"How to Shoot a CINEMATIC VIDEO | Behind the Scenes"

Good morning, guys. Welcome to the video. We're at this incredible location called Piedmont Park in Atlanta, Georgia. We have Ezecaira here, and we're going to shoot a short cinematic video sequence of her walking around the park and just enjoying it. And we also have our BTS crew, Nan and Chris, and they're going to shoot behind the scenes content, allowing you as the viewer to get a perspective of how I go about capturing the creative shots that I do. And as always, if you stick around to the end, I will piece all these video shots together in a cinematic sequence with some cool music and sound effects, so you'll be able to see the final result. So without wasting any more time, let's jump right in.
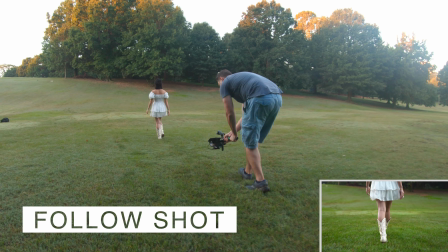First is a follow shot. We are behind our subject and begin low.
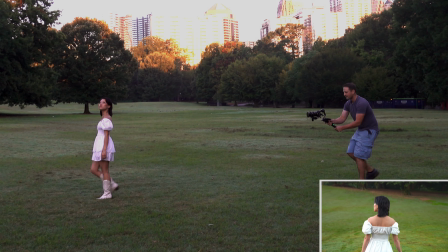While our subject walks forward, we raise our gimbal, introducing the person to the scene.
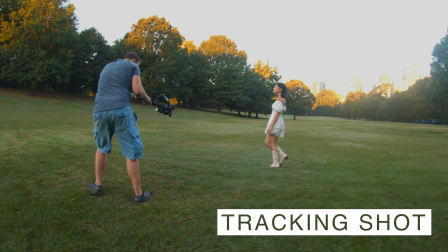Second is a tracking shot. We are to the side of our subject and maintaining their same pace.
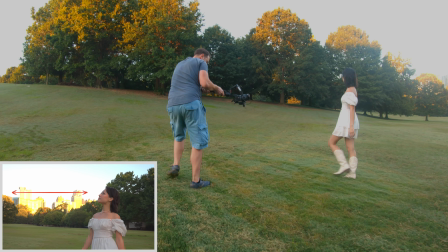Allow them eye room to give our viewer a sense that there's somewhere we are going in the video.
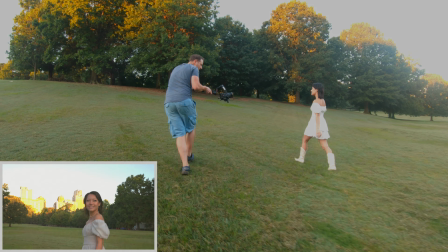This is a great shot for showing our viewer where our subject is at.
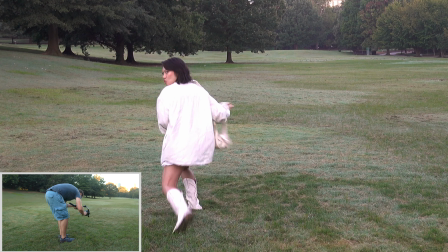This is what happens to models when you spend too much time messing with your gear.
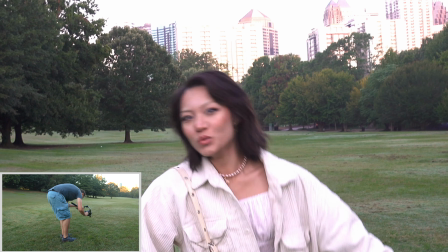Have your stuff ready, otherwise they will go berserks.
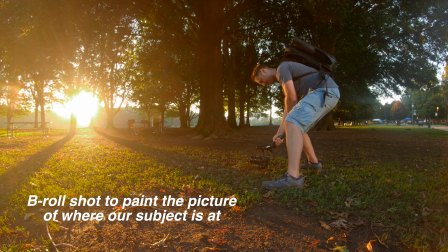Man, that looks like that picnic table is a gift from God or something, you know, like.
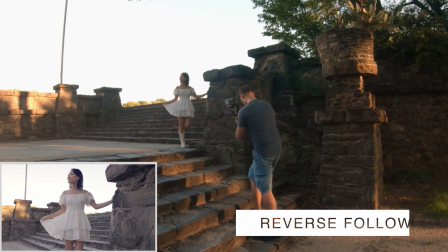This is a reverse follow where the subject is following the camera. It's a bit of a challenge due to the stairs and me walking backwards, so watch your step.
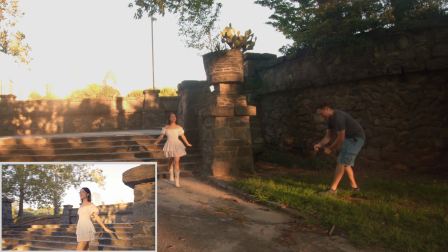Plan out the beginning and ending of the framing you want and try to maintain the same path for each take.
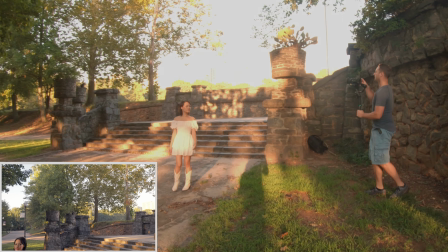It may take several attempts, but you'll eventually get it. This is another following shot, but with action.
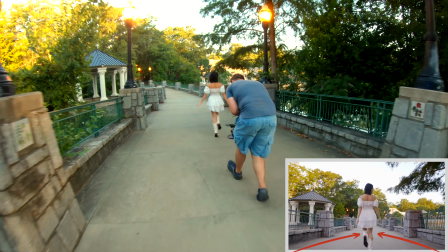It's a great opportunity due to the leading lines of the pathway. Any movement you add into the shot will make it more captivating.
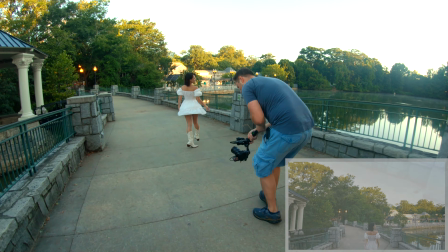Here our subject is skipping and twirling around, which will contribute to the happy mood we want for the video.
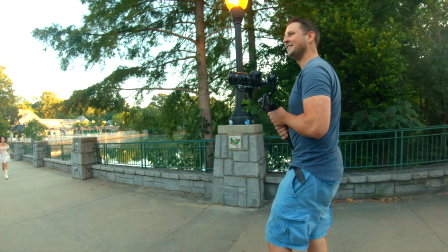Get back here, so we can retake that shot.
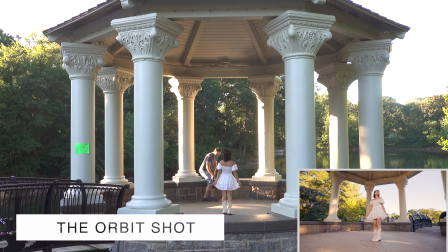This is by far my favorite, the orbit shot. Save this for the climax or most inspiring part of your video.
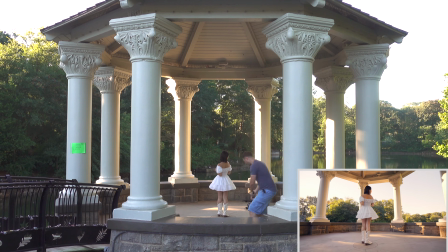You'll simply walk around your subject, showcasing the environment around them.
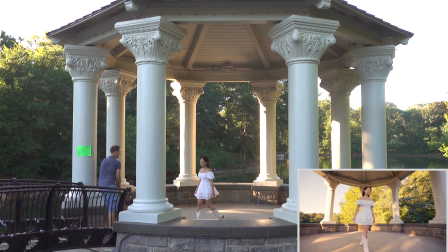I thought Ez with the pillars sweeping behind her looked absolutely majestic.
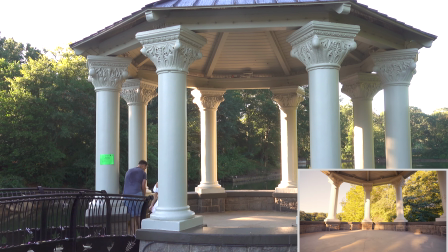Keep your angle low and try to walk heel to toe with the gimbal to keep everything as steady as possible.
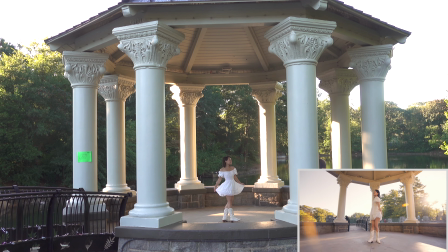If you shoot with a wide lens, you may even get lucky and get a beautiful sun flare.
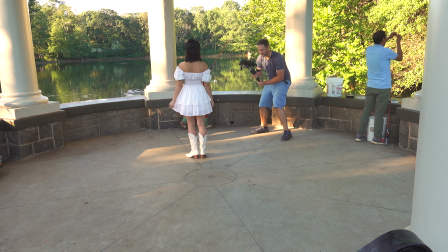Now we punch in on our subject from the previous shot.
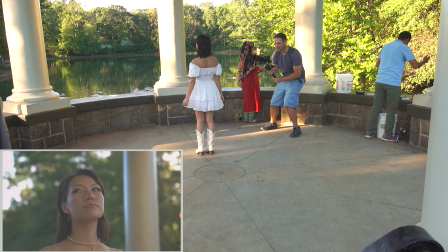I'm at about 50 millimeters, which is the focal length closest to what we see with the human eye.
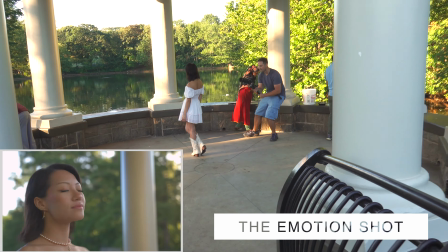Very flattering on a model. We'll call this the emotion shot, where we capture the facial expressions of the subject,
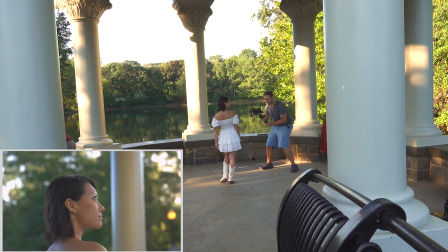which reflects how they feel in their experience.
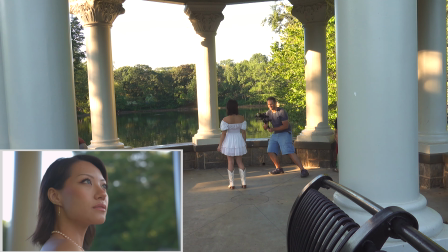If you shoot at 60 or 120 frames per second, you can slow down the footage, bringing more emphasis and highlight to this grand moment.
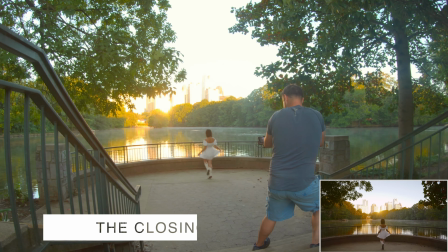The finale is the closing shot. We will simply pull the camera away from the person, giving the viewer a sense of closure to the video just watched.
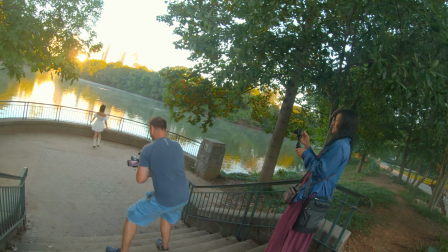Like his gimbal dance.
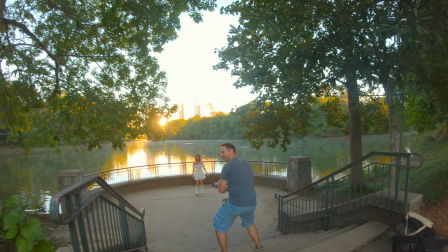All right, guys, so now you've seen me take each one of these shots as individuals, but now let's see how this footage is transformed when you put all these video clips into a cinematic sequence and then combine that with some music and sound effects. And let me show you that final result. Let's roll that video.